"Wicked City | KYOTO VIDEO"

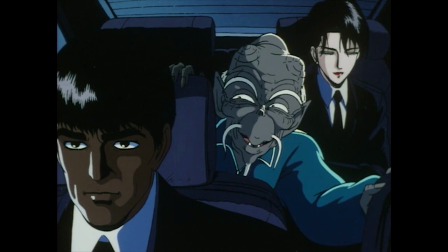740s The pleasure a man feels with any one of them is utterly beyond what you'd find with any Earth girl.
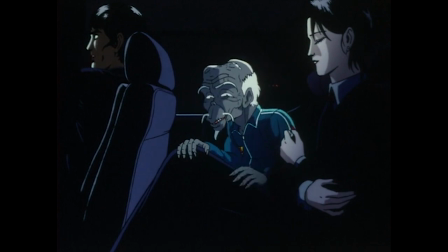746s
Would you believe me if I told you he's actually toned down from the books?
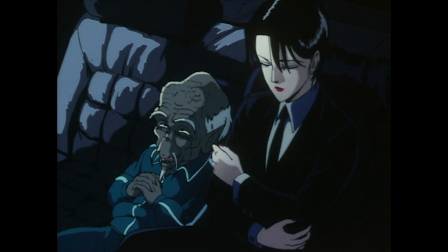750s Since I am an important guest, not yet, I could make it worth your while to give me a taste of the good stuff.
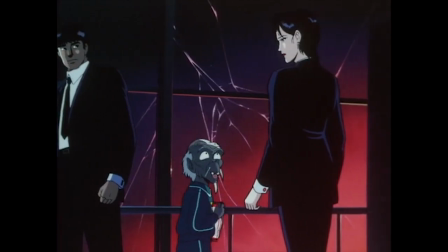758s
When this guy first appeared, I honestly thought I was going to hate him. From his first introduction, he looks to be the worst kind of perverted old man archetype.
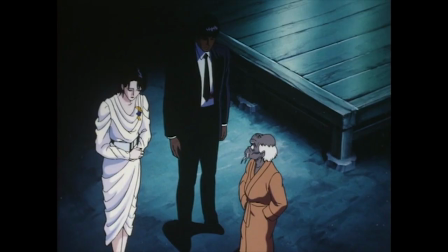767s
The kind that would make Master Roshi turn the hose on you. And yet, I found him completely impossible to hate.
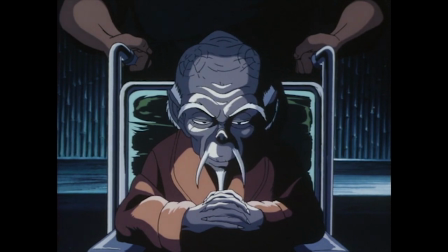773s
It could be because of his wonderful dub performance, courtesy of voice acting veteran Mike Reynolds.
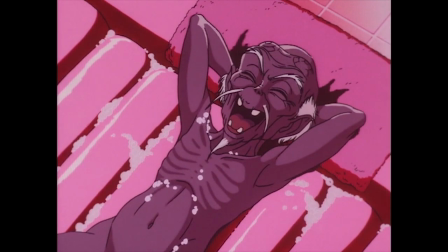779s My, that's impressive, Grandpa. I've never seen one like him. Well, I have to keep up with the young bucks, don't I?
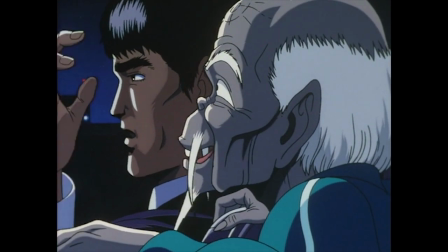786s
But I think it actually just might be that his very existence is just inherently funny.
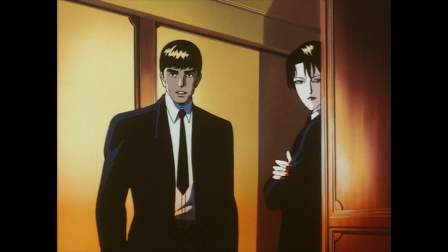792s
You got Taki and Makiye, two characters who are designed in this way that makes them look like the ideal man and woman.
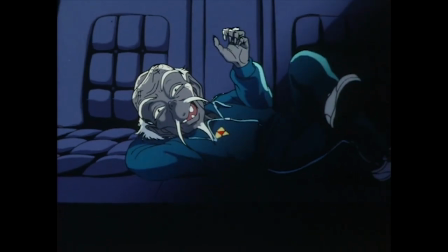798s
And for most of the anime, they have this cartoonish wrinkled old goblin that is attached to their collective hips There was an attempt to
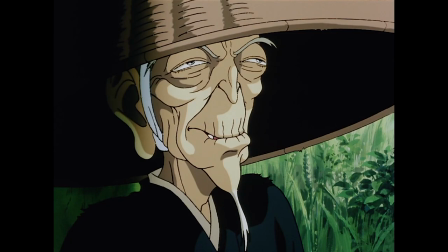805s
repeat this dynamic with Daquan and Ninja Scroll But Daquan never had the comedic timing of Mr. Maillard here.
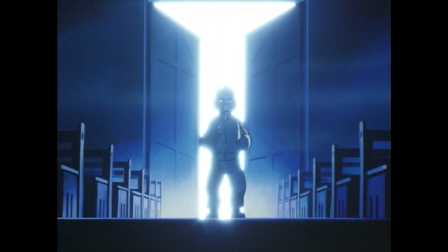812s Mr. Maillard? Don't point that pea shooter at me, you idiot! The enemy's behind you!
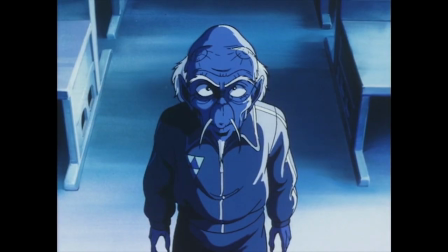818s
But and I'm skipping ahead a bit here I think the reason why I can't hate Maillard is because he
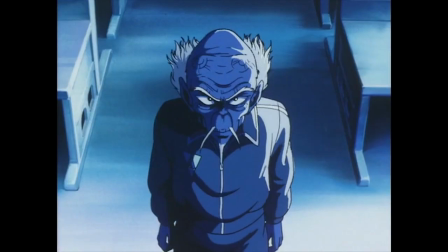824s
really scratches the comedic character is actually a secret badass itch that I always have.
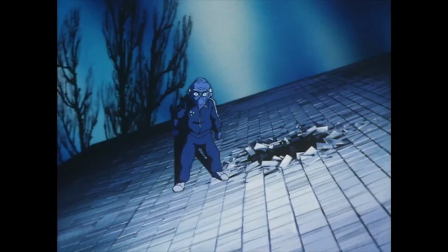830s
Shame the movie wasn't able to talk about his equally badass past,
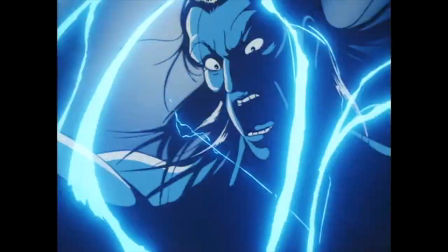833s
like when he single-handedly ended World War II by killing Adolf Hitler in a wizard's duel, and yes, that is a thing that is mentioned in the books.
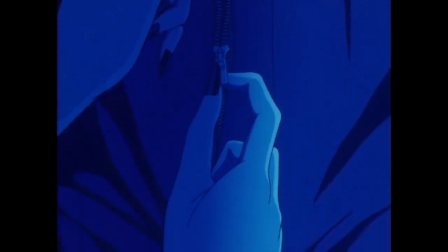841s
But as much as I love the animation, the premise, and the characters,
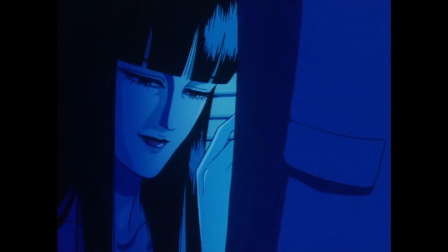845s
Wicked City is not perfect, and it has certain elements that make experiencing it a little difficult for some people.
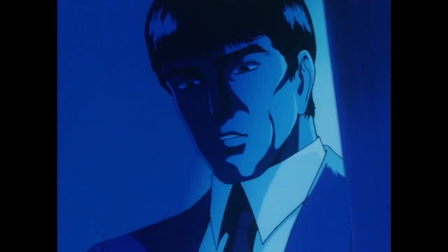851s
So why don't we talk about those right now.
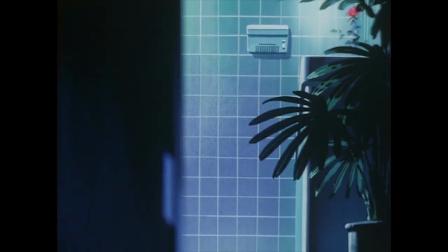853s
Now, I don't want to spend the entire video harping about Wicked City's portrayal of women, I don't want to end up repeating myself for my ninja school video,
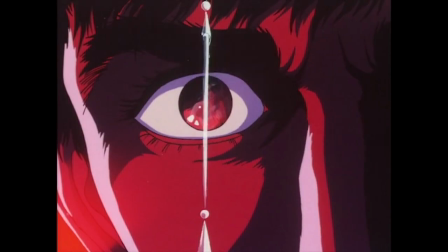861s
but it still needs to be said that the women in Wicked City are given roles that are less than satisfactory.
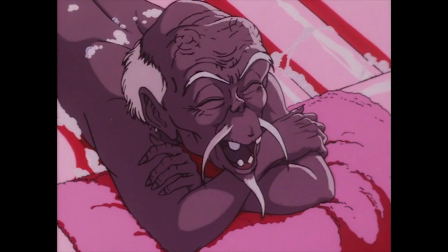867s Oh my, it's magnificent, I swear I've gone to heaven, please don't let me come back!
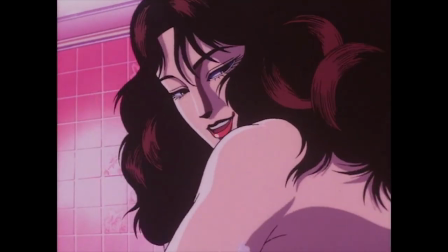872s I'm honored that you're so pleased, we have a long night of love ahead. What?
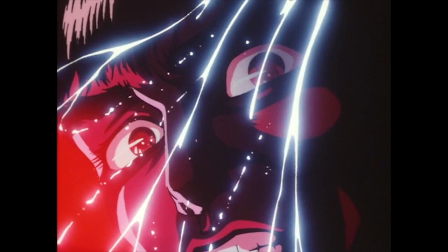877s
The anime where the walking vagina lady has issues with how women are depicted? to say it ain't so joe okay i'm actually going to try to keep this part
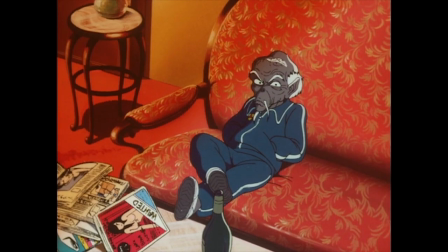884s
relatively brief notice i said try so you can't fault me if i'm not successful and mostly focus on the betrayal of the only named
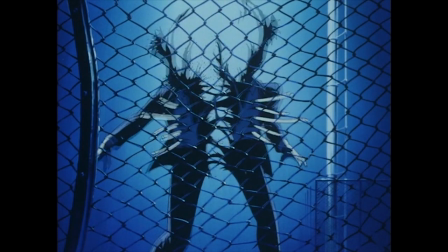891s
female character in this anime makie makie is introduced as someone who is equal in taki's skill and status taki
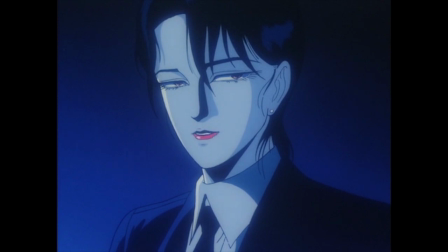899s
accepts her as his partner and is equal and his only real hang-up has less to do with her being a woman and more to do with her being a denizen of the black
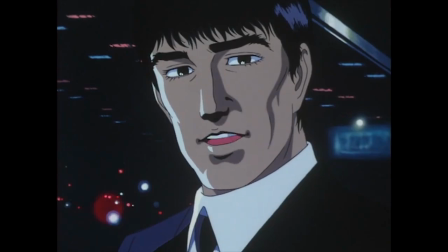907s world For the life of me, I can't figure out why you're my partner, but your fighting abilities are certainly up to par. What you mean is why your partner is a woman of the black world. Good of you to mention it. I haven't had a particularly wonderful experience with them.
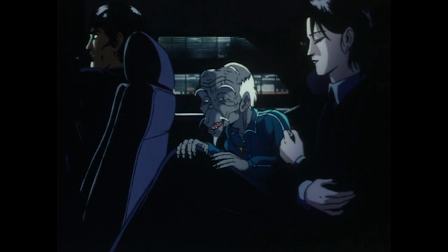920s Whatever it was, I'm sure it was merited. Uh, yeah.
And despite being constantly harassed by my art, she has a very low tolerance for his bullshits.
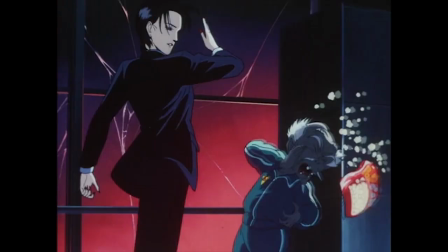928s He he he he! Ha ha hoo! Ha ha! Ah! Why you bitch, I'm gonna break her!
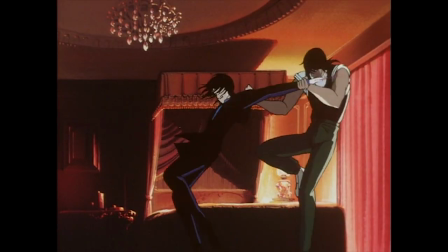936s Now, now, don't be rude.
Maquie is also a character who gets raped three times throughout the course of the story.
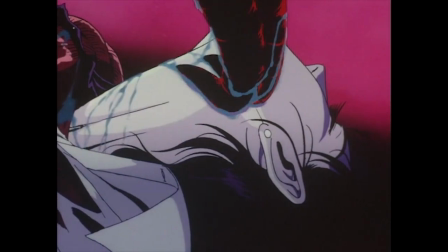942s
The first by Jean, the second by a demon parasite, and finally by a gang of demons taking her hostage.
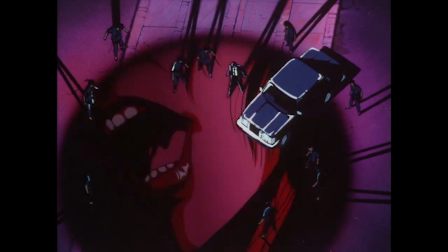948s
Okay, to be fair, that last one is in the books, and to the film's credit, it's not played for titillation.
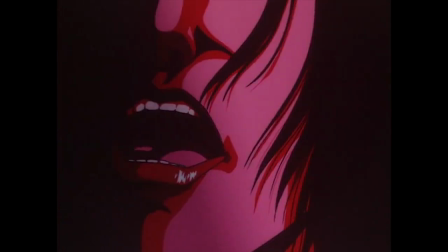954s She has her uses, however. She will serve to quench men's desires for a while.
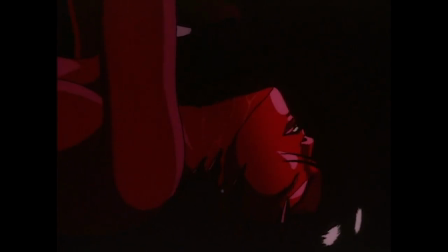960s Then I will deal with her. Such terrible humiliation.
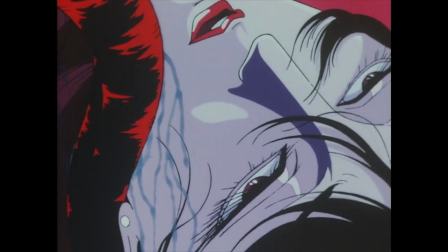966s
But as for the other two scenes, they are shot so salaciously,
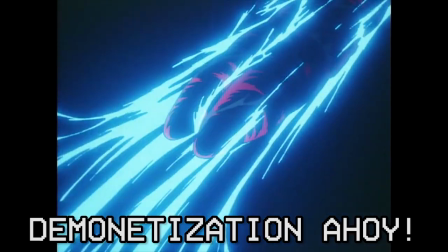970s
so leeringly, so tailor-made for arousal, it is one shot of a pair of legs being spread wide open from becoming a hentai.
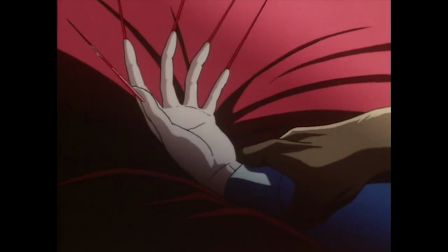977s
Now these scenes were not in the book, and according to Kawajiri and other people who worked on Wicked City, they were purely a business decision.
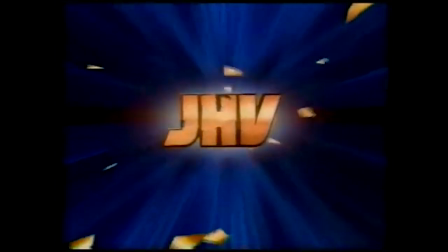985s
A mandate from Japan Home Video demanded that these scenes be put in to ensure steady sales.
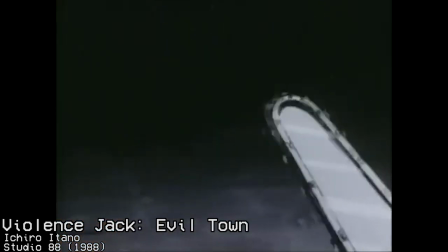990s
You see, as much as the OVA market was successful in the 80s, it was still a very volatile market in 1986.
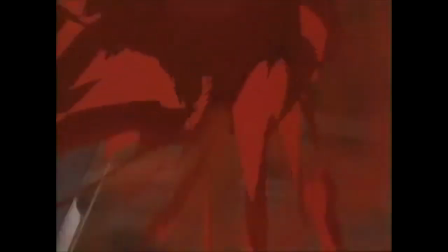998s
And the type of OVA's that had consistent sales during those times were, of course,
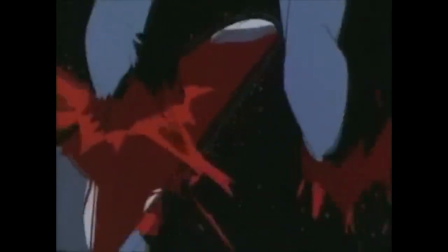1003s
the ones that build themselves with lots of violence, sexual or otherwise.
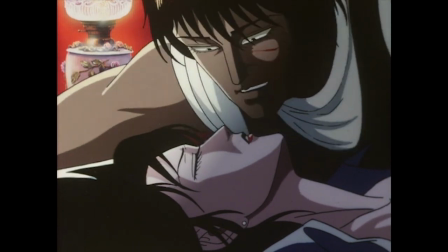1008s
So in short, Wicked City became rapier than it needed to be because capitalism is disgusting.
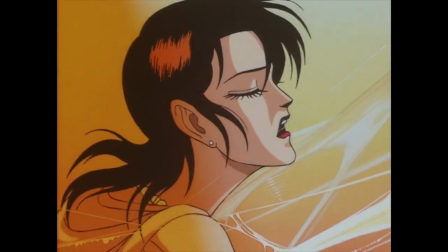1014s
Though if you ask me, I think a big problem with how Makie is betrayed is a lot more thematic in nature.
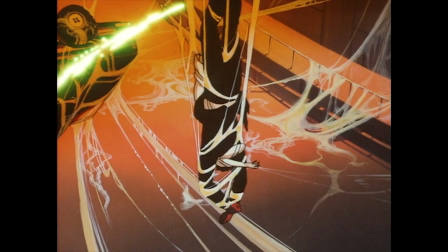1019s
So near the end, Take and Makie nearly get killed by the spider lady,
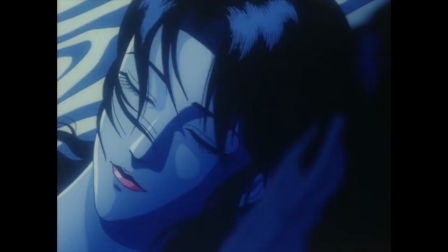1023s
but are able to make it out alive. and to celebrate their new lease on life, they immediately engage in sexual congress.
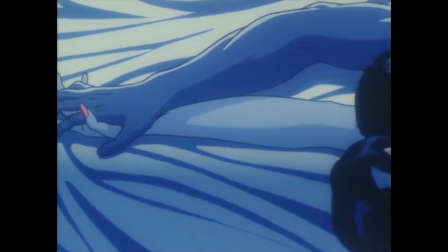1030s
Now, I'm able to buy this in and of itself because Taki and Makie's relationship is believable,
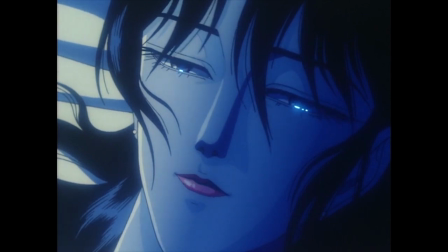1034s
but what I can't really abide by is the fact that after Coitus, Makie begins to start showing emotions uncommon for a demon,
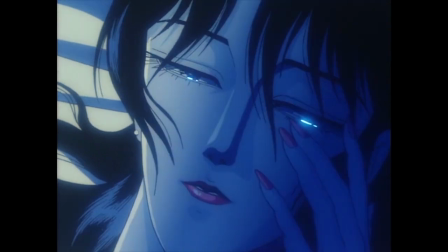1042s
like tears.
I suppose I am, but the people of the black world aren't supposed to be able to. I'm afraid.
Why am I able to cry when no one else of my race can? ultimately that because she had good consensual sex she is now worthy to
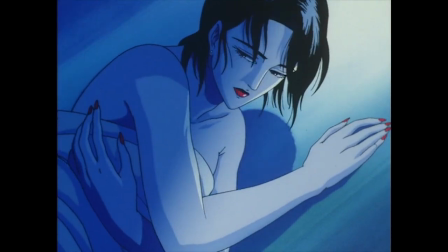1057s
be considered human but the weird madonna whore complex stuff doesn't stop there because now we got to talk about the twist so it turns out that taki
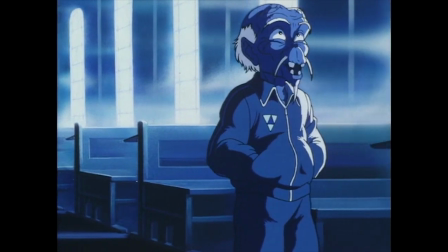1064s
and makie weren't hired to protect mr maillard but mr maillard was actually hired to protect them not to impugn your ability but you have
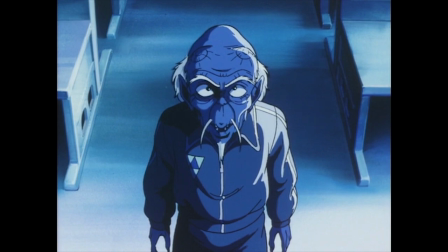1071s
things all wrong i was right here to protect the both of you not to have you protect my bony behind this is because both of them have the perfect
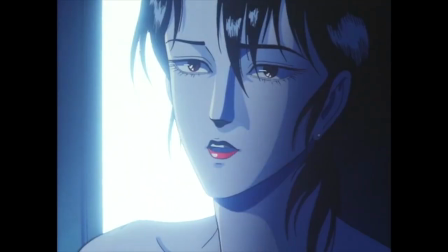1078s
genes with one another to breed and give birth to a half demon child child in order to bring balance between the two worlds.
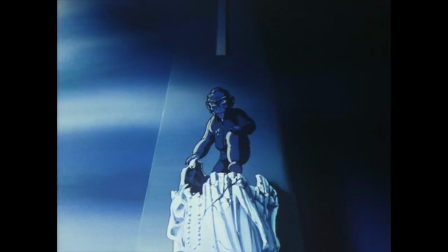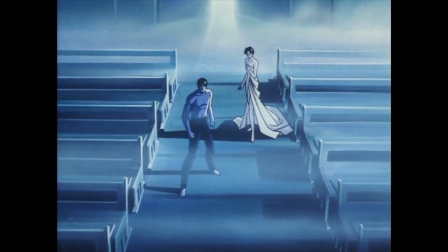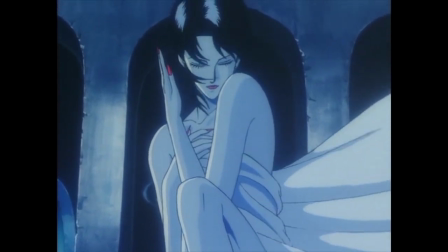1096s
But where the Madonna whore stuff comes in is at the end where Machia, implied to now be carrying Taki's child after their little tryst,
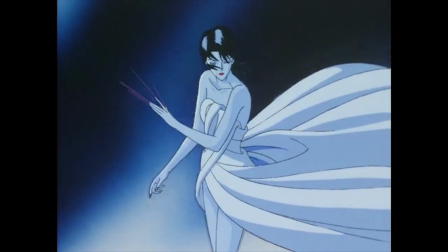1105s
ends up gaining her ultimate demon power by accepting her role as a mother.
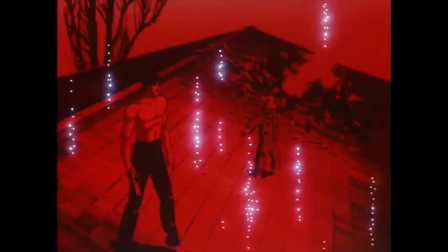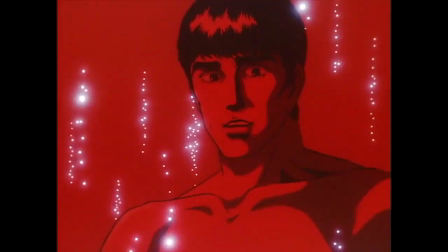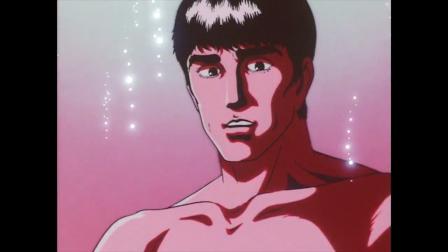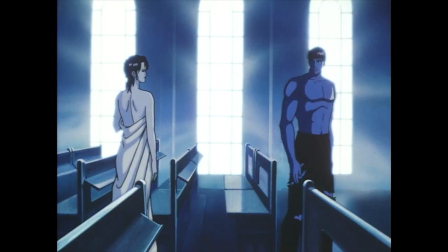1125s
She even gets a costume change from her black suit to a virginal white dress to complete the transition from femme fatale to loyal demon bride.
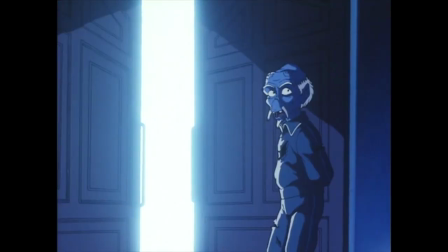1133s
Wedding bells and all.
Let's get our butts over to the ceremony. We've got a brand new world to make for a brand new life.
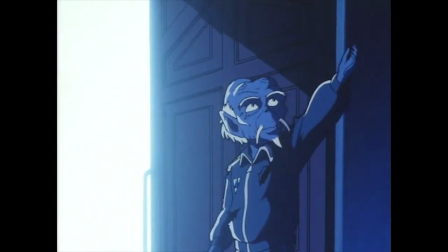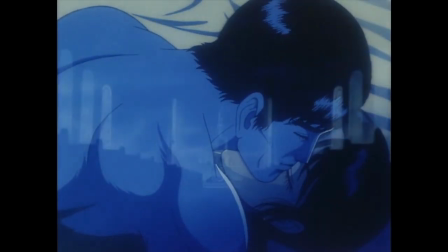1149s
Maybe I'm harping on this too much, but Kikuji's old-fashioned thematic elements kind of rub me the wrong way.
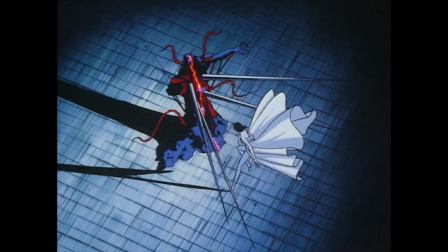1154s
But in retrospect, it honestly could have been worse. Maki is still the one who ultimately lands the final blow on the big bad,
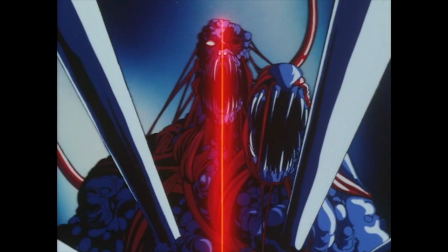1161s
and she doesn't even go through a drastic personality change once she starts becoming more feminine, still keeping that femme fatale edge to her throughout the anime.
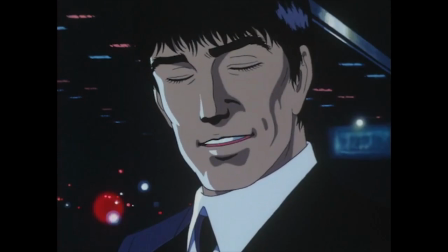1169s
So, points for that? But I think Wicked City's most major problems comes mostly from a structural standpoint.
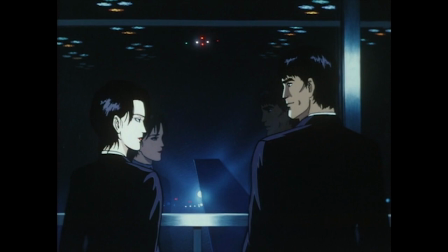1176s
This being Kawajiri's first movie, so to speak, you can tell he's still trying to perfect crafting a tight narrative.
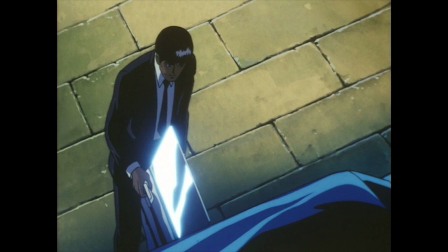1183s
And it's easy to tell that this is his first go around because there are parts of that that feel flabby.
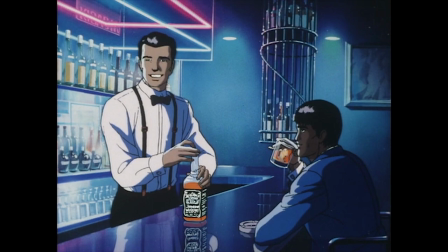1188s
The beginning and end points of the story are actually super strong and tightly crafted.
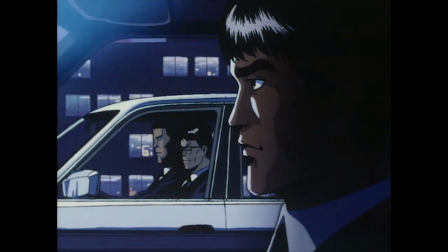1192s
The beginning sets up the The atmosphere and tension builds the world, introduces the main conflict, and assembles our cast of main characters all within the first 15 minutes.
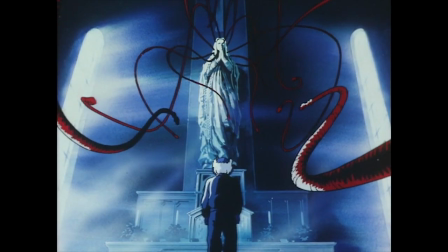1201s
The ending executes the twist in the third act well and ends with a climactic duel on top of a
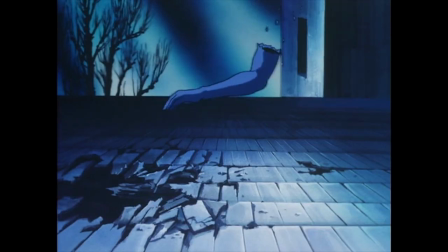1206s
church where the main baddie gets impaled through the forehead by a crucifix and it is awesome.
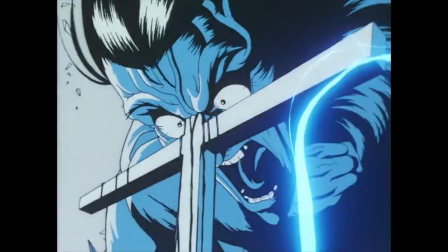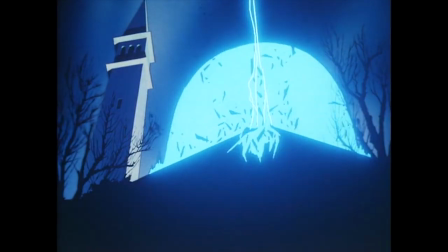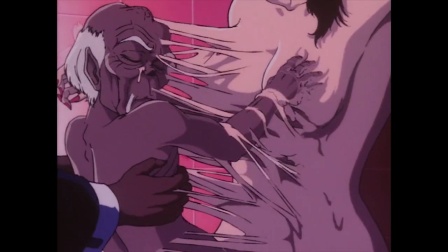1224s
But it's the middle part of the anime that feels weak.